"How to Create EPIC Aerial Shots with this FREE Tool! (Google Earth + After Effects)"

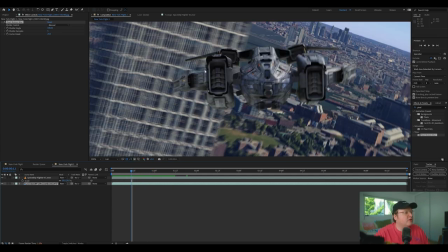12:22 You can also change the samples, because if we look in here, you can kind of see this ghosting effect.
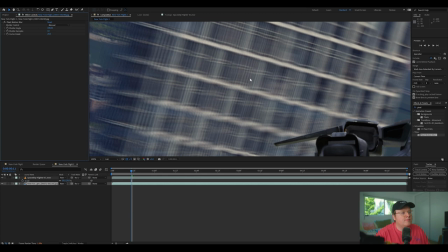12:27 And if we bring this up to something like 10, that ghosting effect goes down lower.
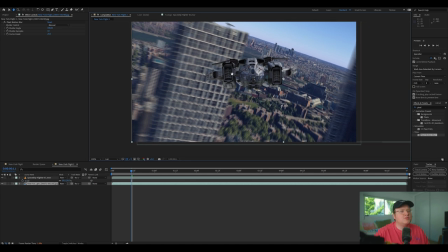12:34 But yeah, that's just a really cool effect to do.
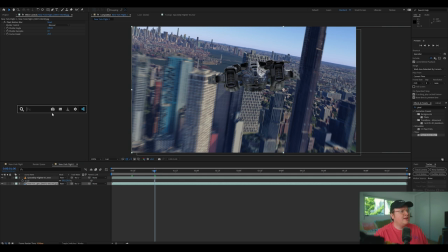12:38 We can also go in here and try to match the colors. So I might add a Lumetri color a little bit to the background here. And, you know, maybe mess with the exposure a bit, or the contrast,
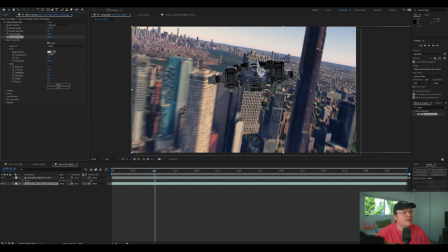12:55 maybe the temperature is a little bit warmer to sort of try to match the spaceship a little bit.
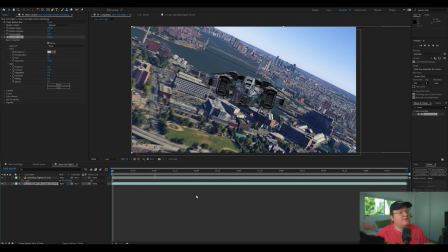13:03 Just doing a few tweaks to make it feel more real, right? Now let's add the other spaceship fighter, and we're going to scale that down, and we're probably going to put him flying back behind him like that.
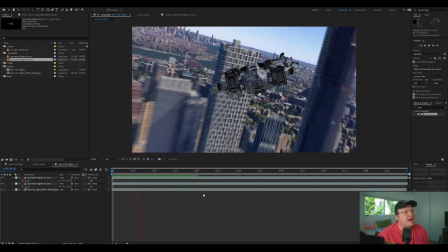13:21 So as you can see, we have a really cool spaceship scene of these guys sort of flying and having some fun times with each other.
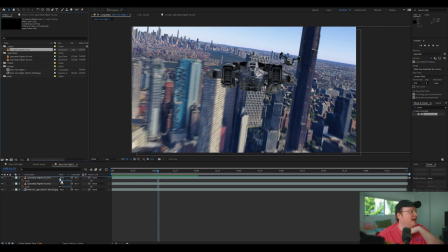13:31 And also in the sci-fi pack are these cool laser blasts, and we're going to put them on top of everything.
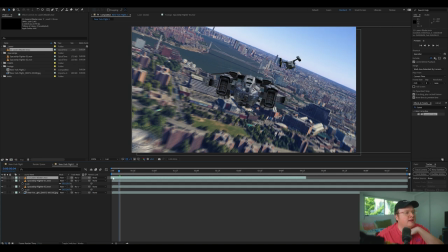13:38 And we're going to find the laser blast that is at the right angle, which is the second laser blast, and then we're going to
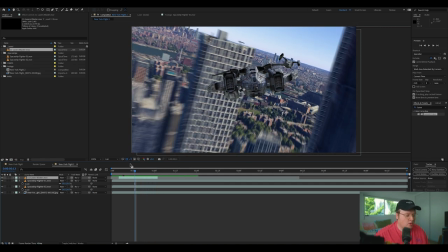13:51 sort of trim this by hitting Alt and open and close bracket like that.
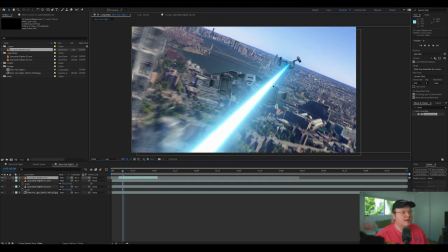13:57 And I'm going to move this and scale this down to sort of fit the frame and make sure it's coming from the spaceship.
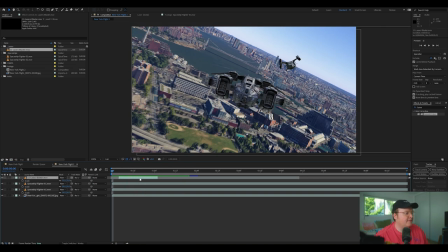14:08 So it's shooting lasers at them like that. And then I'm going to duplicate that a couple times.
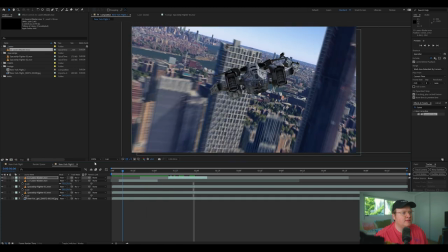14:18 Place it properly where it needs to be, so it's shooting at them.
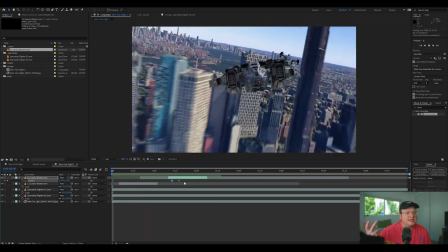14:23 And I'm really excited for you guys to get this pack and really play with this and see what you guys can do.
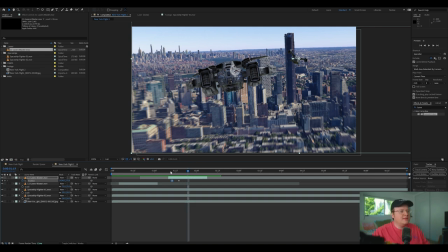14:30 Because, you know, using this Google Earth Studio thing, it really does open up your world of, like, what you can do.
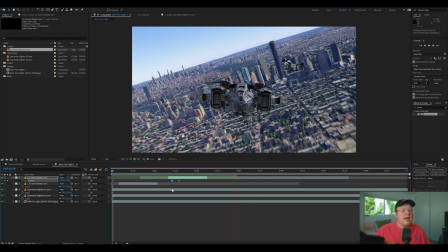14:38 You can even find your place of life, you know, where you live, and do your own little thing here. So this is really cool. Now it's just the last little touches.
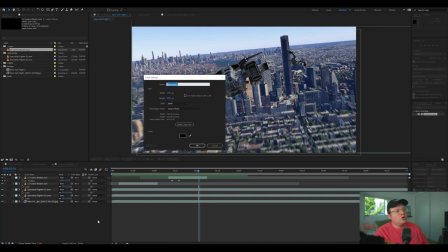14:51 Let's add a vignetting. So we'll hit Control Y and make sure this solid is black.
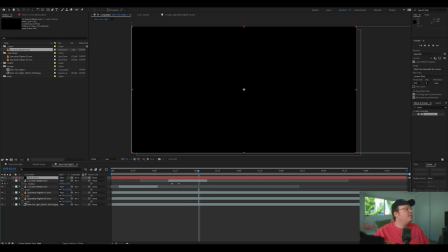14:57 Hit OK. Make comp size. Hit OK. Then we're going to go up here to the ellipse tool.
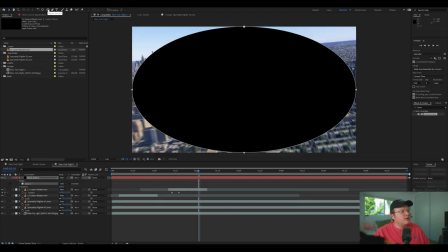15:03 So we're just going to click on this, hold, go to the ellipse tool, double click. That will create a mask around your frame. Hit, go over to this mask section and go to subtract.
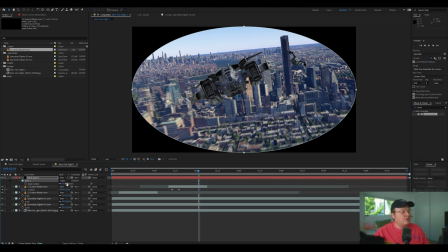15:15 And then hit F on your keyboard and feather.
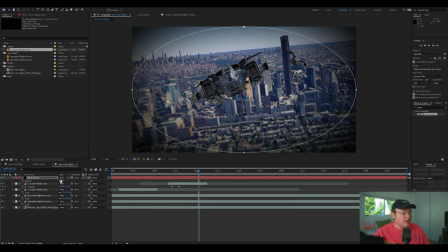15:20 Then we're going to hit T on our keyboard and lower the opacity.
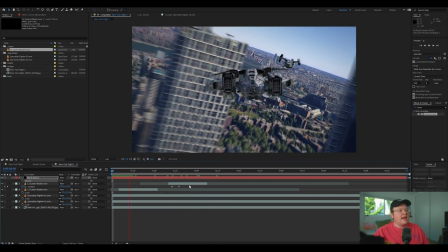15:25 And make sure that's above everything. And that will just add everybody looking at the frame just like that.
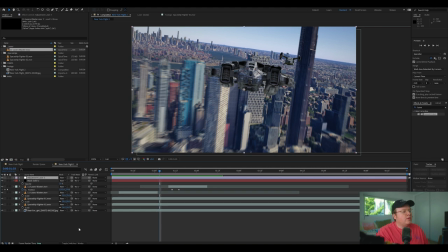15:33 And then what I like to do, let's go into add adjustment layer, hit Control Alt Y. Let's go in and add chromatic aberration.
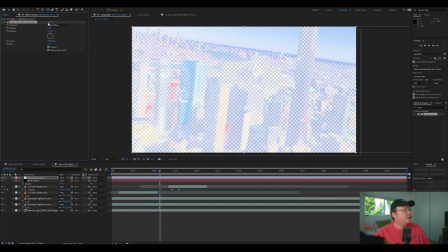15:45 Now this is a free plugin called Quick Chromatic Aberration, which is by Plugin Everything, pluginEverything.com. It looks really weird right now, but you just have to uncheck unmult and it will be fine.
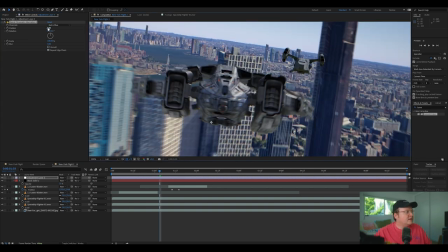16:02 And basically what that does, if I up this to like one or something,
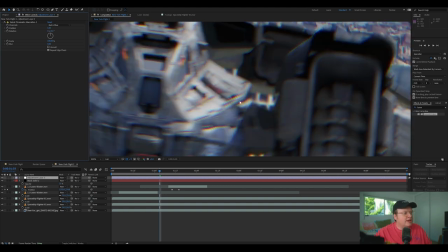16:06 it just adds some separation and it makes it look like the camera wasn't perfect.
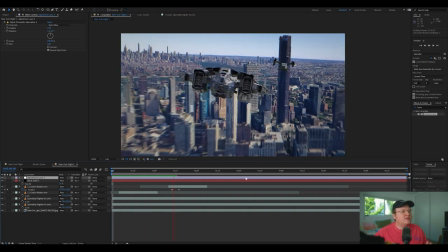16:12 And just those little touches will be really cool.
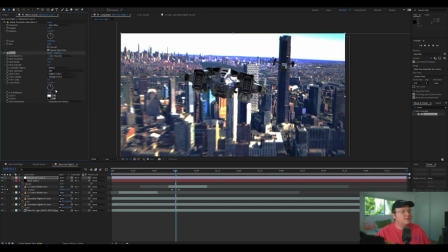16:16 Let's also add glow to this and increase the radius by a lot. And then let's lower the threshold a little bit and lower the intensity.